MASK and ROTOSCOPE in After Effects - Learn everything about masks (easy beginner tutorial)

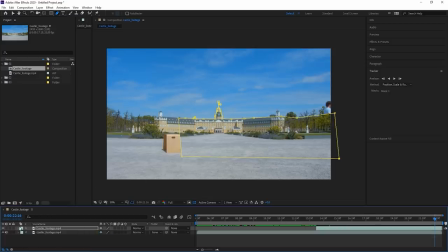247s
So for this first shot, let me just give you one or two more tricks. The first one is, how can we mask out that part here in the back without actually overdoing it?
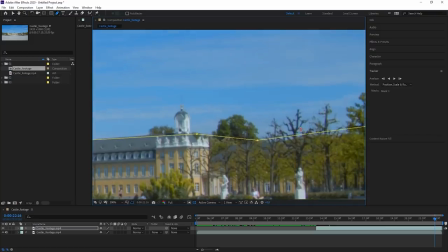257s
Because all those trees and leaves, we don't want to go into that manually.
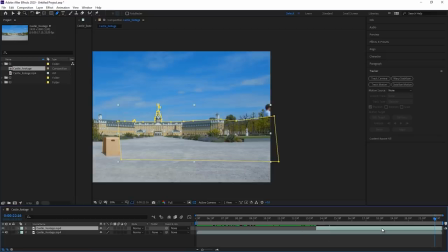262s
So let's take our freeze frame, we duplicate it, and now we want to get rid of the sky. But at first, of course, we want to get rid of the mask.
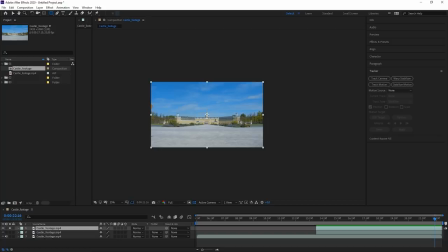270s
I'm just going to solo this and mask out the part that's interesting for us, because it's all those fine detail in here.
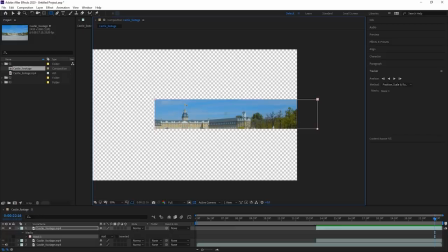278s
So we can try it in two ways. Either we could key out the blue. Let's just try it. And therefore we use key light. So this is the same technique as you would use for a sky replacement.
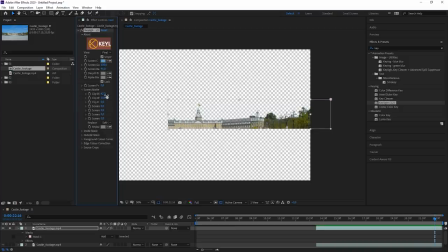289s
Just take a blue color. And that's already all you need to do.
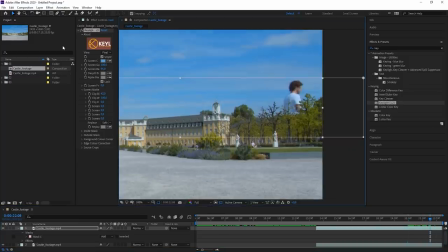296s
And you see, now I am behind those trees. But I promise that I'm going to show you more than just one method.
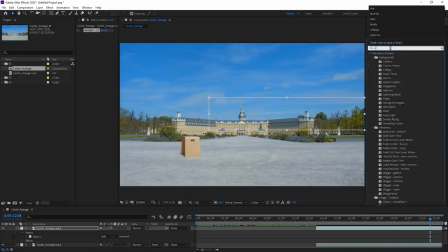304s
So what I did in my example, I just took the effect called extract, bring it onto the same mask.
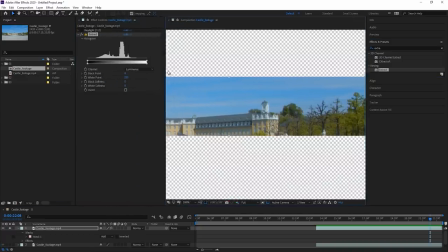312s
Because all the trees are darker than the sky, this should work. So this is all white values over here. We don't actually have white. And the black values, we don't actually have black. So if we drag that out, you see all the brighter parts get keyed out.
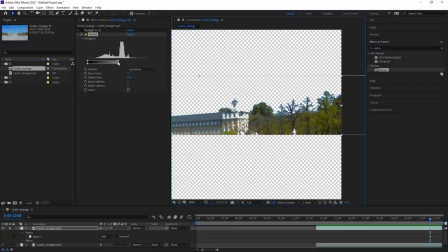326s
And that should be quite good for the trees. And now you can take that lower point here and just feather this.
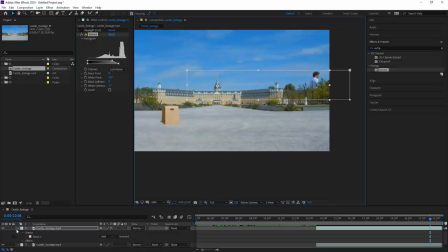333s
And then just work on it until you're satisfied. And the second tip that I wanted to give you is add some camera movement. So let's just pre-compose all of this by clicking on all of it or hitting Control A for all,
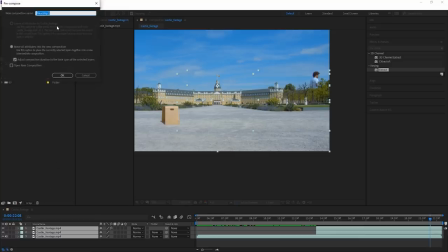346s
and then hitting Control Shift C to create a new composition. Let's call this our castle.
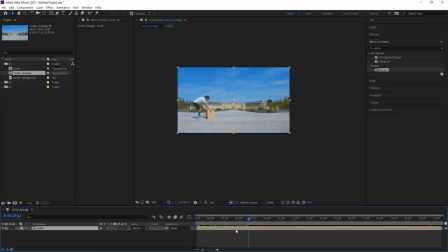352s
Hit OK. And we can do that in two ways. First way, I want to add a wiggle expression so that there's always constant small movement within the camera. And remember, this is something that I've done for the other two shots that I'm going to show you later.
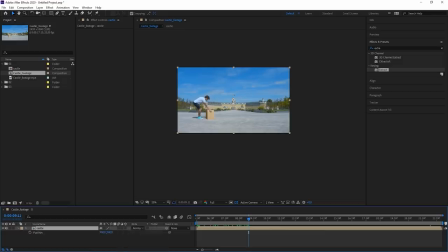366s
So exactly the same workflows. So I hit P to bring out the position, and now I want to give an expression to it. So an expression is some code that you add to a specific property, and then the code will define what the property is doing,
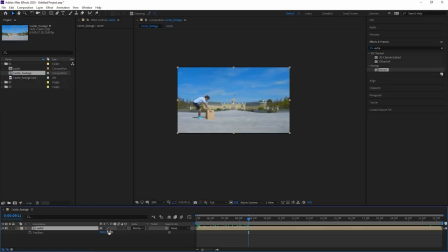381s
which sounds a little bit complicated, but isn't at all, because this is an expression that you can always use. When you hold down the Alt button and click on a property, you can type in the code. And we want the position to wiggle. So just type in wiggle.
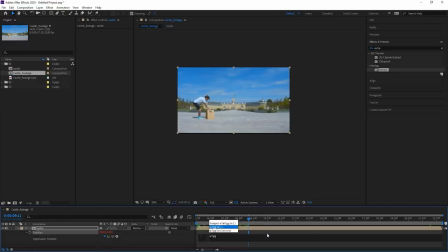397s
And as soon as you do this, you see that it's automatically selected. Just hit Enter. Now you're already in between the brackets. Now we need to tell how often it should wiggle. So let's just say it should wiggle like 2 times a second. And then we hit comma. And how much should it wiggle?
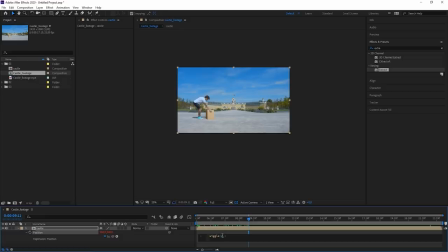413s
Maybe about 20 pixels horizontally and vertically. So let's type in 20. Then we just click away. And now when I scrub through this, you can see that it wiggles horizontally and vertically about 2 times a second.
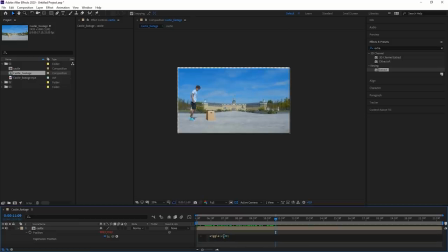428s
Which is a little bit too much almost for me. Let's just make it once and maybe just 10 pixels. And of course we have to scale it up a little bit so that it still fills out the frame. Perfect. Now it already looks a little bit organic, but let's work on that a little bit more.
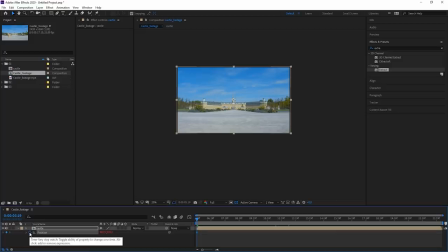443s
Let's create a keyframe on the first frame for the scale as well as the position, because we can add keyframes even though we have a wiggle expression on it. And for the beginning, as I'm coming in on that side, let's just scale it up and drag it over there. And now when I'm moving in, just quickly zoom out and bring it back into that position.
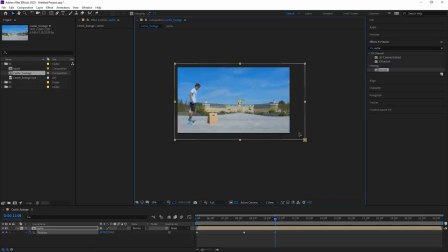460s
Still zooming in a little bit on me because there's some action going on. So now I'm jumping, and just when I'm landing, hit U. So we see all our keyframes, and we set 2 new keyframes. And just after I landed, let's zoom in on me, because that's the moment where you want to see expressions.
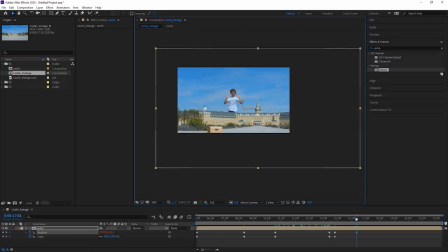477s
And the cameraman is trying to keep me in the middle of the frame. So now let's take a look on what we have created.